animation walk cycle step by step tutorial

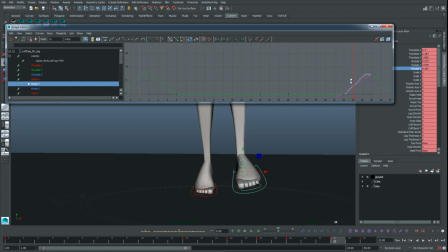Is because the rotation is going farther than in the contact pose. So the easiest way to fix that is just bring that rotation down, flatten this curve out so it's the top of the arc, and then it's a smooth rotation into this position.
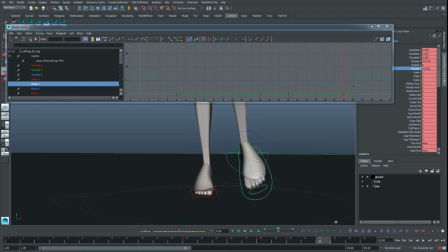And later in the polish phase, we might be able to, you know, squeeze a bit more drag in there, you know, to really roll that foot forward. But right now, this is good enough.
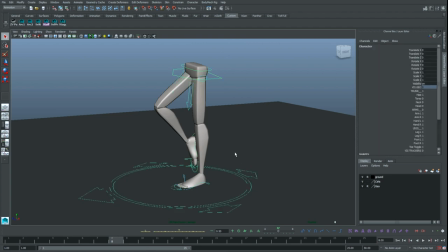With the feet and the hips in a decent spot now, it's like blocking plus, we can move on to the upper body.
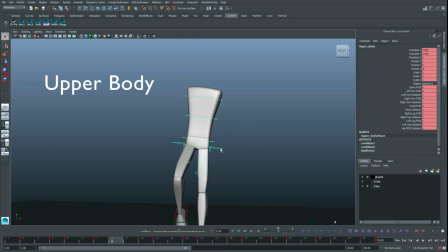So I'm going to turn on actually just the torso here to focus on what's happening in the chest.
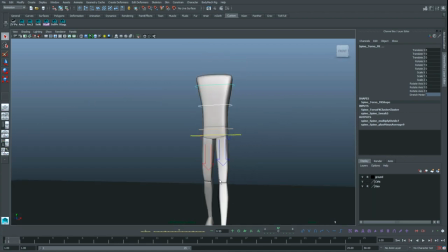So I'll select the two curves and we'll go to frame one, this contact position.
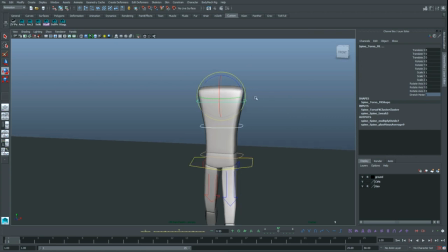And we're going to quickly just kind of roughen what the chest is doing rotation-wise, this upper body.
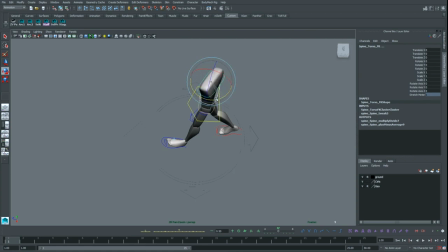In the contact position, you know, just like the hips, the chest is responsible for pulling the arms into place.
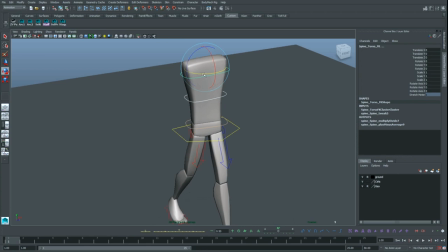So that's what we're going to do. We're going to handle the rotate Y here in the contact position.
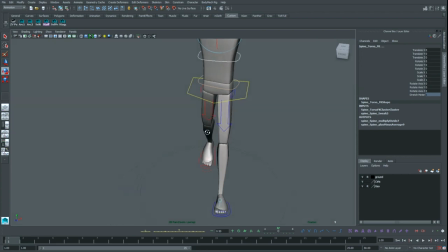So they'll be pulling the opposite arm from the leg that's forward.
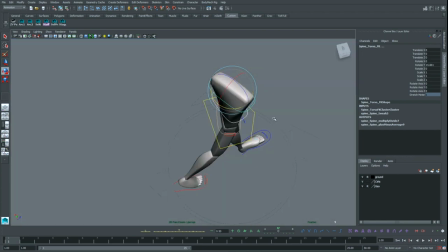They'll be pulling that forward. So we'll twist to favor that arm that's going to be forward later.
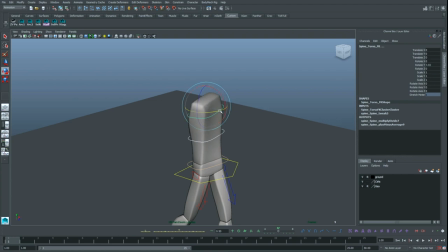Okay. Maybe this rotation is too much. Maybe not.
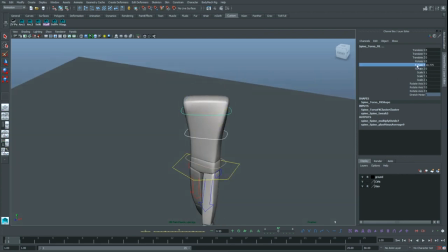We can tweak it later. I think it's good enough for now. So we'll key that there. And go to frame 25, key the same. Frame 13, do the opposite.
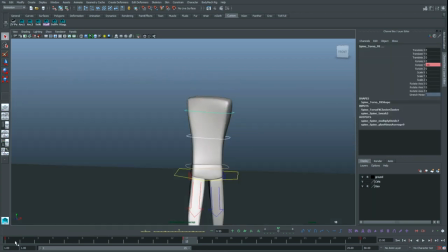So negative 10. Right. And then we'll go to our passing position.
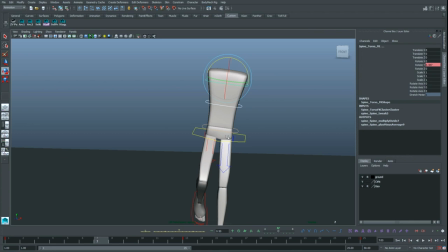And we'll do the same deal, except as the whole body is really leaning over top of this leg, the upper body kind of counterbalances the other way. So we get the opposite.
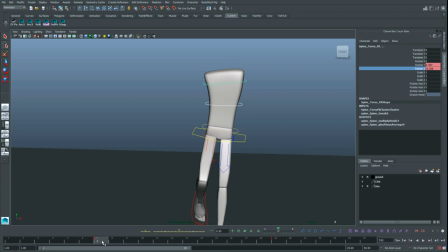Say 6 for now. And we'll copy that frame 19, but we have to mirror it.
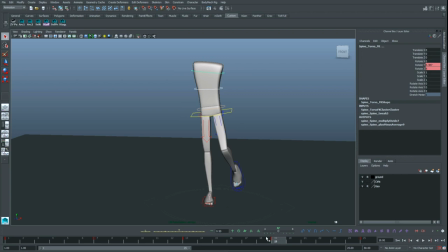So the upper body is really counterbalancing all the weight shifting that's going here to make sure that we don't fall.
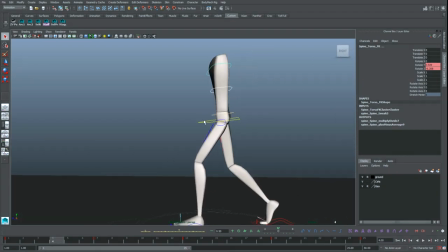And then if we go to our down position, where the hips really hit the extreme down, we're going to take the rotate X, so that's the bend forward, just like the hips.
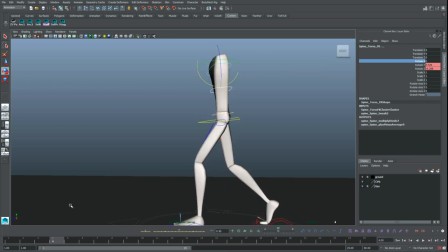We're going to go 2 frames later than that, right? The upper body is behind what the hips are doing. There's a natural overlap there where everything doesn't happen at the same time.
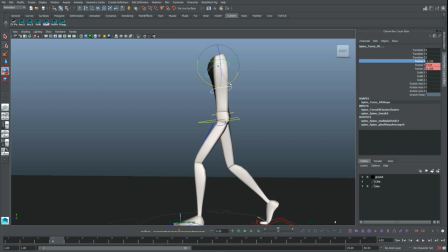All the angles of rotation are varied in timing. So we'll rotate this down at this frame. It happens a bit later, and we'll key that there. Let's say 7 for now. Maybe we'll dial it back later. And then we'll key the same on frame 16.
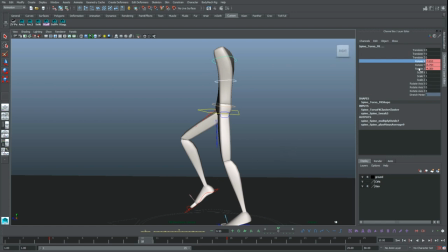And we'll go to our up pose on frame 10 and switch it. So 7 there. Right? But again, we are going to offset it, so we'll grab these keys and move them back 2 frames.
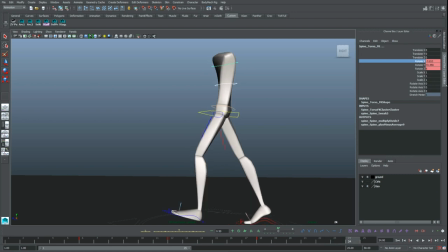And then our other up pose is on 22, so it's frame 24. We'll do the opposite, flipping it back. Right? And if we just play this through, this gives us a natural up and down that
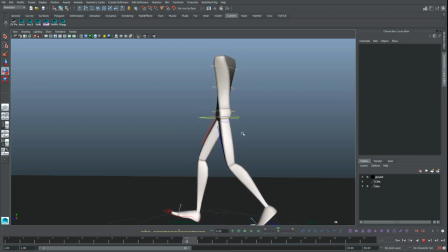feels good with the movement in the hips, right? It seems to work.
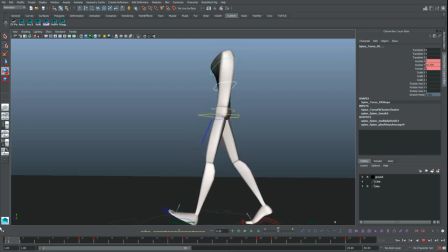What's a bit funky, though, is what's snapping a little weird is our rotations.